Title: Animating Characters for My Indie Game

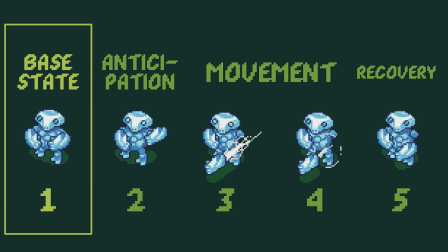(4:09)
And there we have it. Just 4 frames with double frame in the middle, the hit phase, plus the base state. The bare minimum we can do. We have anticipation, action and recovery, just the basics of animation.
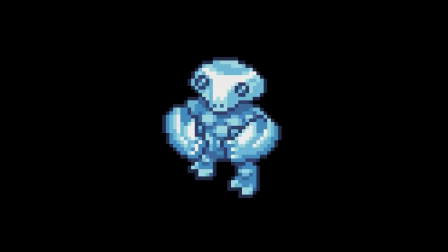(4:22)
The animation doesn't look amazing, but good enough for my taste.
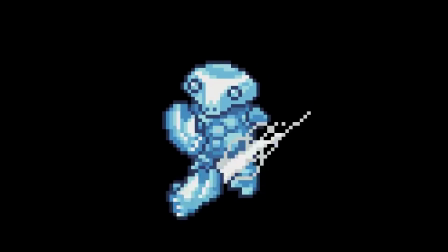(4:27)
Remember that it will be just one small guy on a full battlefield. So now, when we have it done, let's make him walk.
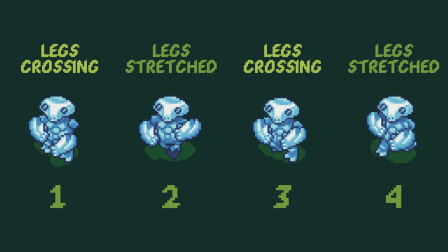(4:34)
This time I made just 4 frames. 2 with the legs stretched and 2 while changing steps.
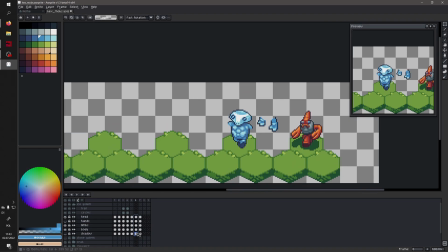(4:41)
4 frames is in my experience the lowest number you can go to make the animation still look decent.
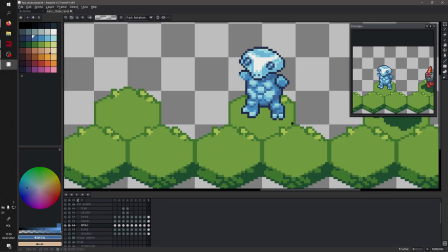(4:47)
While the primal is changing leg, I lower his head a little and of course move his arms so they match movement.
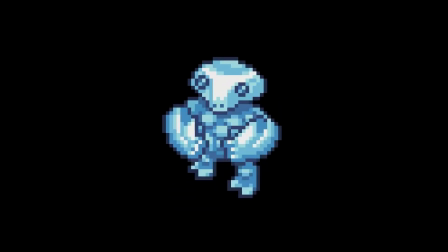(4:53)
Here is the effect. But wait a second, what about other directions? I hear you asking.
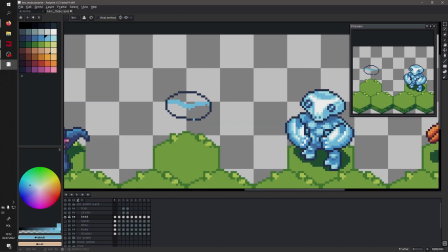(4:58)
Don't worry one bit. Now that we have the ice golem designed, redrawing him from multiple perspectives won't be an issue.
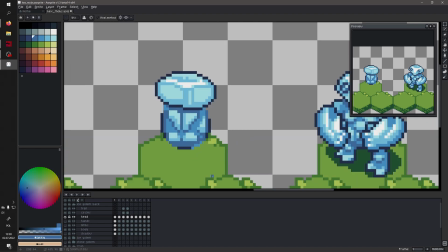(5:05)
I can match height and length of various body types, I have color and shape figured out.
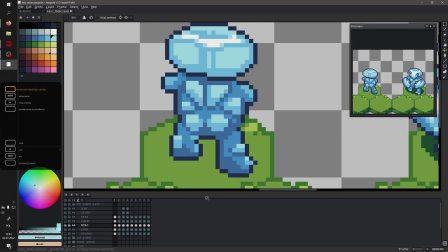(5:10)
I just have to reimagine the character from other sides. I especially like the back side.
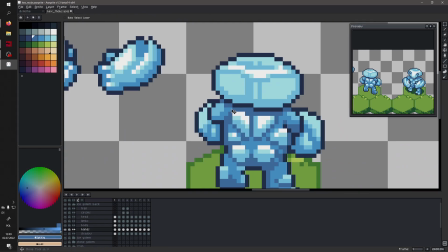(5:15)
I focused on showing his shoulder blades and buttocks, and I think he looks nice and chunky from this direction.
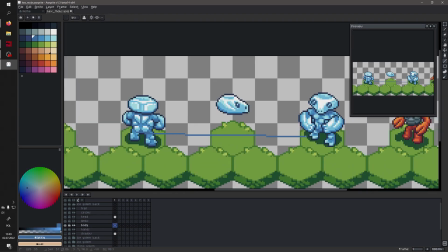(5:22)
The side view wasn't so good though, so I spent some more time reiterating it.
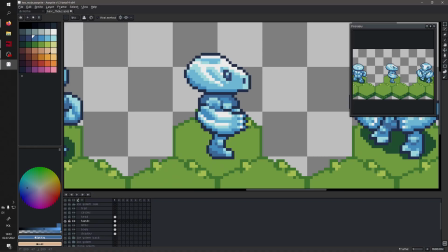(5:26)
I dislike drawing from the side, as I tend to oversimplify the shapes and movement. As you can see, it wasn't so bad. Now I export these animations in the form of sprite sheets and bring them to Unity.
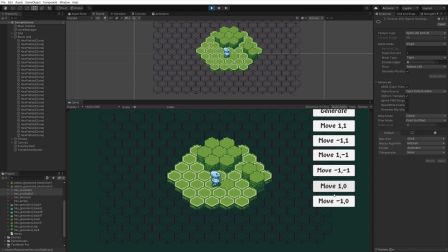(5:38)
I haven't finished scripting walking yet, but you can see the golem move in all directions, using the simple button technique I added for now. In the future I will add mouse movement, pathfinding and other necessary stuff, but for now you may just enjoy our little friend walking. Cheers!